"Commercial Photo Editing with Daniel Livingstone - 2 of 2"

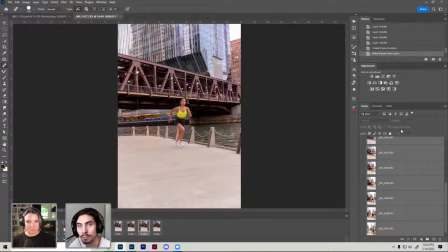3754s
So it'll bottom to top, chronological order.
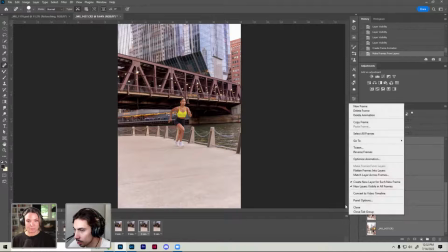3756s
Since this was loaded in backwards, it's playing in reverse, but there's a really easy tool to fix this in this hamburger menu icon that says reverse frame.
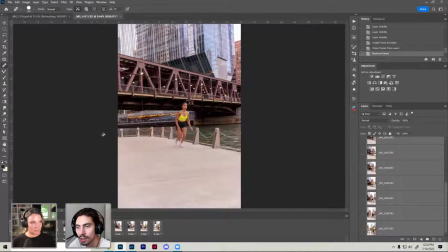3764s
So it'll just invert everything in your animation. Now our animation will play forward to back.
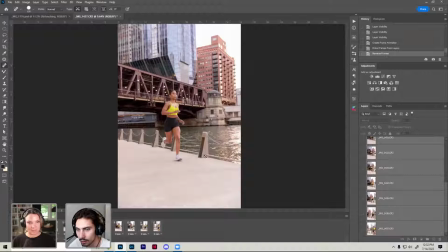3770s
So cool.
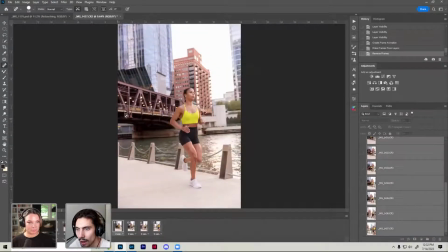3775s
And now we have an animation going. And this is why I said earlier that I like doing my cropping after the animation is built.
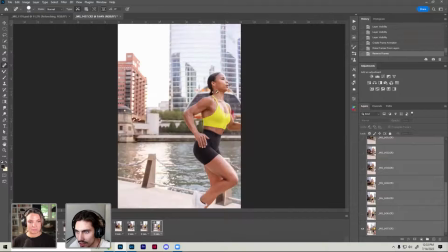3784s
So now I can just tab through and kind of see really quickly where the edges of my true frame are.
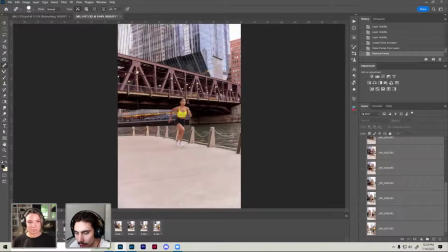3790s
So in the beginning, I'm a little farther away, but by the end, I'm like really close.
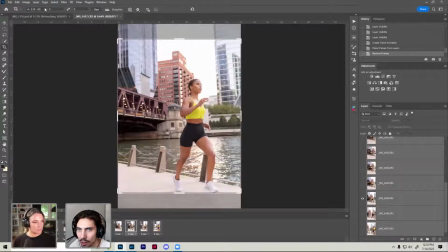3793s
So I can probably cut in the original ratio.
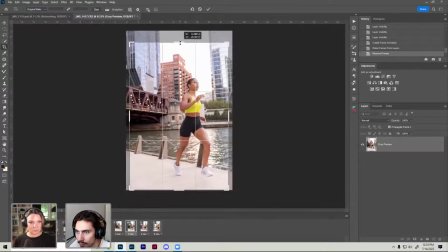3799s
I can probably cut in a little bit from the top now that I know that this is like my safe space. And then the bottom is pretty fine. Maybe I can come in a little bit here. But now I'm going to confirm that.
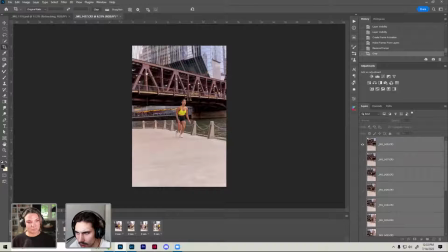3815s
And now if we play our animation, it has to render those out really quickly.
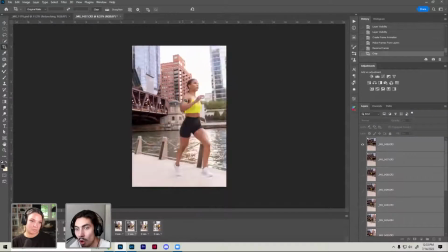3822s
And now we see our person running, all from still frames. You have created motion from stillness.
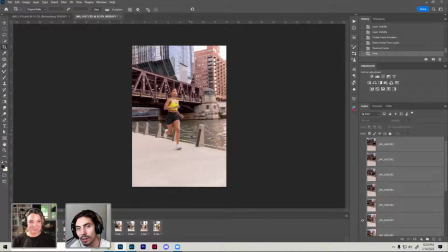3829s
I love it. That's so awesome. If the speed is something that, if it feels a little too quick for you, that's normal. The default speed for your frame animation is 0 seconds between each frame. So each frame will just automatically play into the next one.
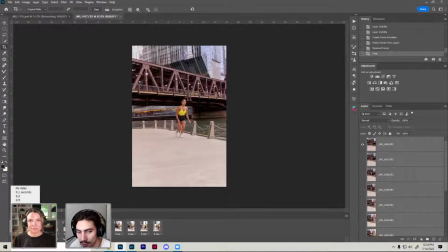3844s
We can actually control the frame rate of each frame by clicking on this timing at the bottom of each frame, and has a drop-down menu, and it'll give us a couple preset options for different timings, common timings, and then other, which lets you put in a custom frame delay.
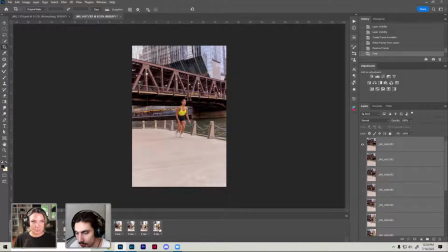3860s
So we have full control over this, and it's a really comprehensive tool within Photoshop. So if I wanted to say, wait half a second from the first frame to the next frame, just so you're looking at it, and then it plays, it'll do that.
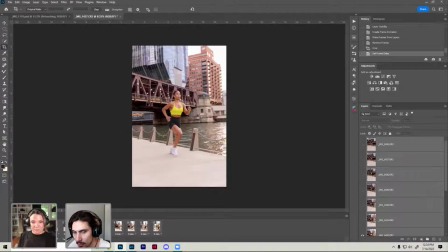3873s
So it waits, then it plays. And let's say in the middle, I wanted to pause on this keyframe here.
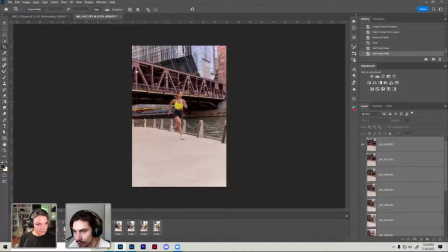3879s
I'll do another 1 second pause here. So it'll be a half second for this, plays out, waits a second, then continues on.
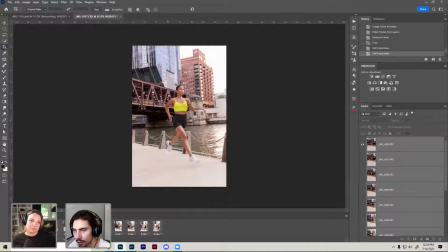3889s
And then the other delays are just kind of the computer rendering it out. So half a second, wait, plays out the rest. And if you're going for that really common like stop motion, like it looks like a GIF effect,
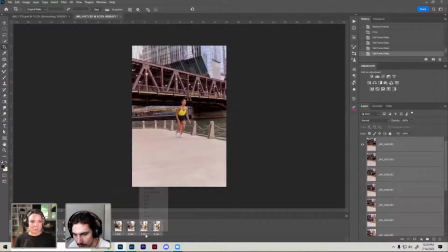3906s
I think these preset timings are pretty good. You can select all of your layers at once.
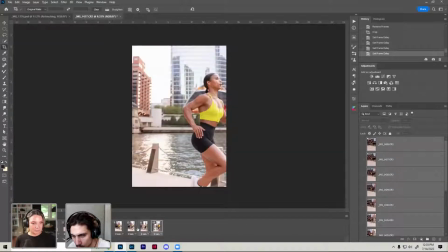3912s
I do that by just clicking. You can do control and clicking multiple frames. You can also just click the first frame that you want to select,
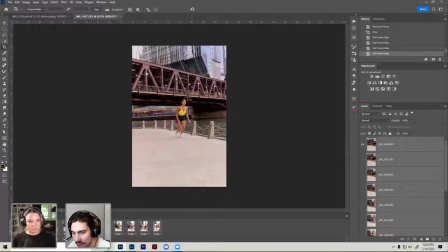3921s
the last frame you want to select, and hold the shift key and click that last one, and it'll select everything in between. So that's just another way to do this a lot faster than clicking every single one. And if you're working on 30, 40, 50 frames, it's hard to click every single one.
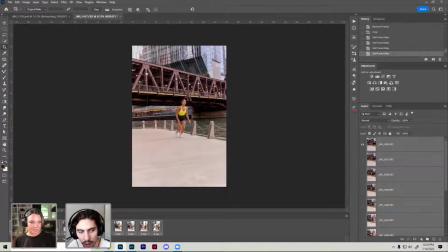3935s
You just do first to last, shift key, click them all in. So once they're all selected, there'll be a light gray color. You can click on this drop down for timing and do a 0.1 or a 0.2. I think 0.2 is pretty good, I've found in my experience.
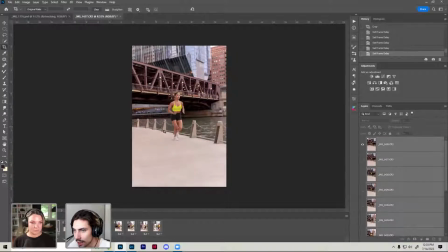3950s
So if they're all set to a 0.2 delay, you get that really jerky stop motion feel once this renders out.
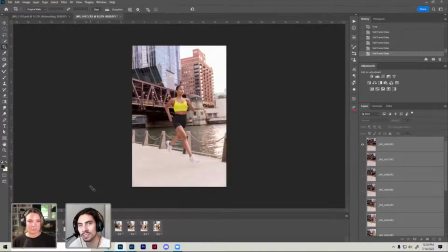3957s
So now you have a little more time to focus on each frame. You get a sense that they are just pictures and not just a weird looking video.
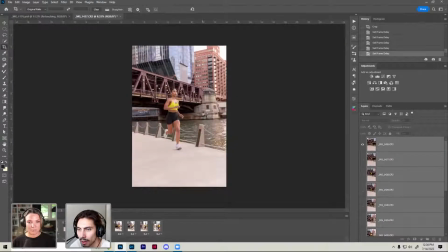3966s
And this is kind of the standard format that a lot of clients like delivered when they're asking for GIFs.
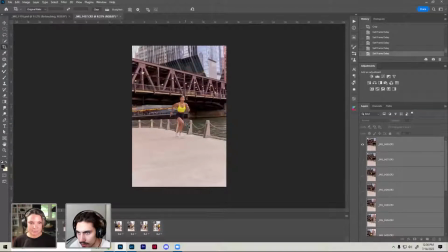3972s
Do you find that clients are often asking for GIFs? I think it's a way more common now than it used to be. Right. And it's a weird in between because more clients today are asking for videos, but not all photographers are videographers as well.
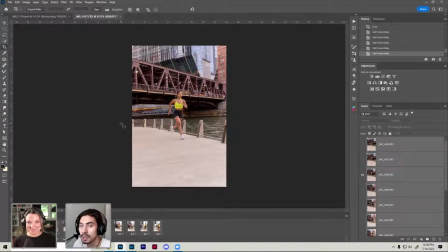3990s
And the clients kind of don't necessarily care about that. And they're just being more and more demanding of photographers, asking them to transcend medium.